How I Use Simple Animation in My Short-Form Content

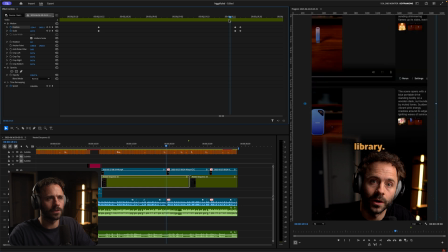[11:25]
on the change of the page so it's there i'm just moving that you then repeat this process for each transition and there we go i could have done the zoom there instead so what i could have done from the library i could have gone keyframe you then repeat this keyframe and instead did
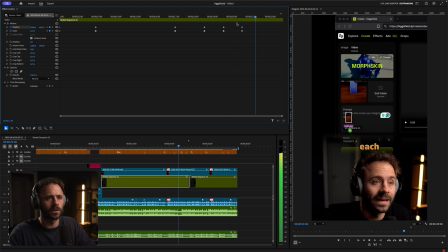[11:45]
a transition across here you then repeat this process for each transition but i just didn't quite like that i preferred switching right to it and I would just point out all of these things on their own don't make a huge amount of difference but when you combine all of them together and just have the timing perfected with you sort of making a mouse movement or doing something on the screen like me sort of dragging the photos on and it just being timed correctly adding it all together with all of the animations is what makes the video flow and just feel nice and I'll just show
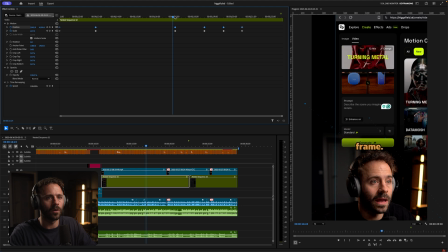[12:19]
you a little bit of a different way that i could have done one of these as well so for this section here where i and then
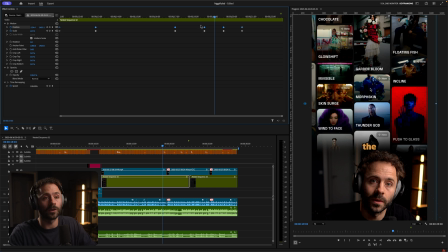[12:26]
you just select one of the visual effects will go across like that one thing i could have done to make it a little bit more fancier is
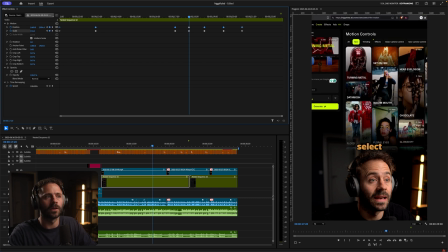[12:32]
actually add a keyframe in here and zoom it out a little bit this will just create a little bit of a a motion
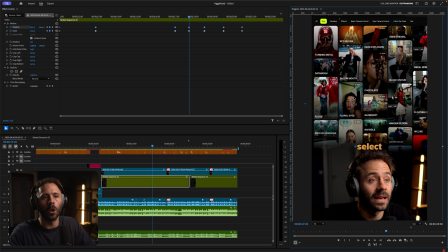[12:41]
away and then a motion in and it does kind of uh look um you say better but just slightly different i'm just going to play that for you see if
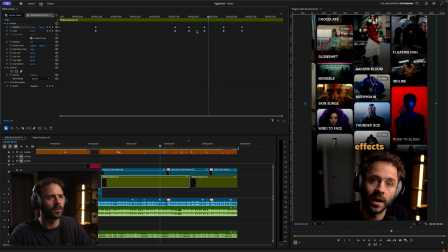[12:49]
I've got it first time.
And then you just select one of the visual effects from the light.
So I actually would have preferred that to have come out a little bit.
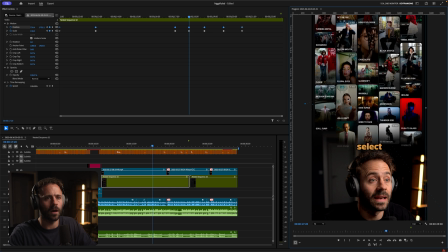[13:00]
I'm going to just zoom out a little bit and move this up. And that should be all good.
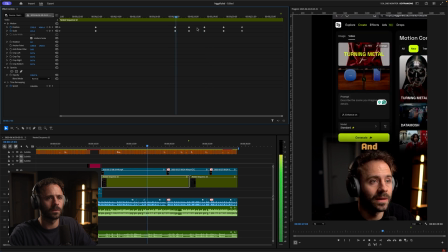[13:05] And then you just select one of the visual effects.
And then you just select one of the, I actually think that should be a bit slower.
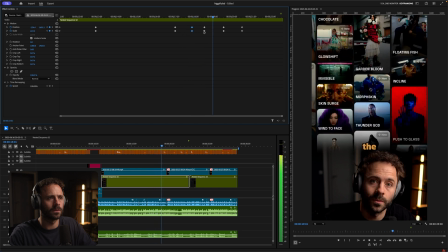[13:12] And then you just select one of the visual effects.
We can go slower there. And then you just select one of the visual effects from the and there we go you might say that looks better you might say that looks worse but just a different way of just going instead of going just straight across it goes back out and then back in which is just another way
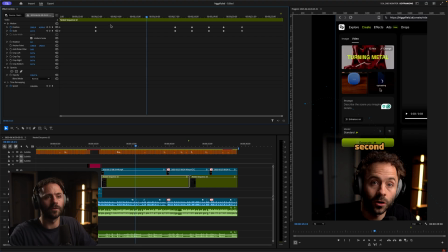[13:29]
of creating the animation i'm also going to show you a slightly different way of doing the first animation as well now all you do is upload your image of your first object and then upload your image of your second object into the end frame so you can see there i did one zoom
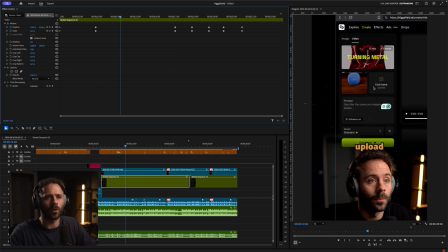[13:43]
in and because these things are in the middle and they're quite close to each other i didn't feel the need to zoom into one and then zoom into another but i'm just going to show you what it would look like if i did it slightly differently so i'm going to just find the
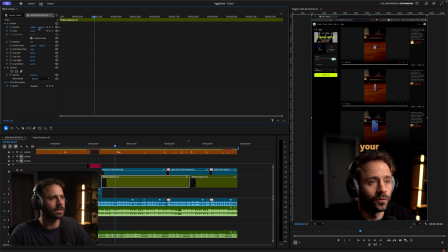[13:56]
point where i want to uh zoom in which is here and i'm actually going to zoom in slightly to the the left side here so what we're going to do is going to do this all you do is upload your image of your first object so that's nicely timed there i might just
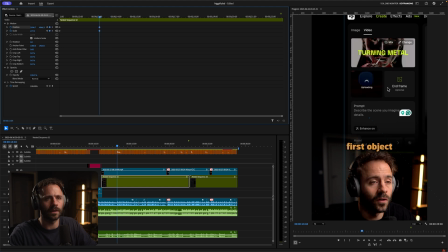[14:13]
delay that a little bit um and also just move it up slightly all you do is upload your image of your first object and see where it's just so nicely let me just show if it's not nicely timed right here if it's too quick all you do is upload your image of your
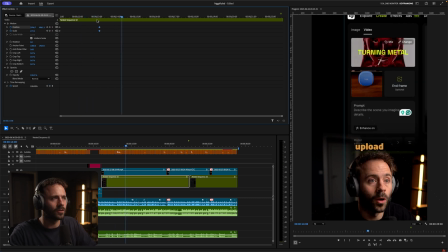[14:27]
first object and then up can you see it's very subtle but now just look at this all you do is upload your image of your first object and then up it it's it's very subtle with the timing and the words and and the sequence of stuff showing but it just adds to the
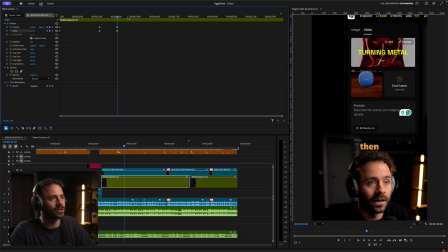[14:42]
flow and then what i'm going to do here is then just create a little animation that moves across so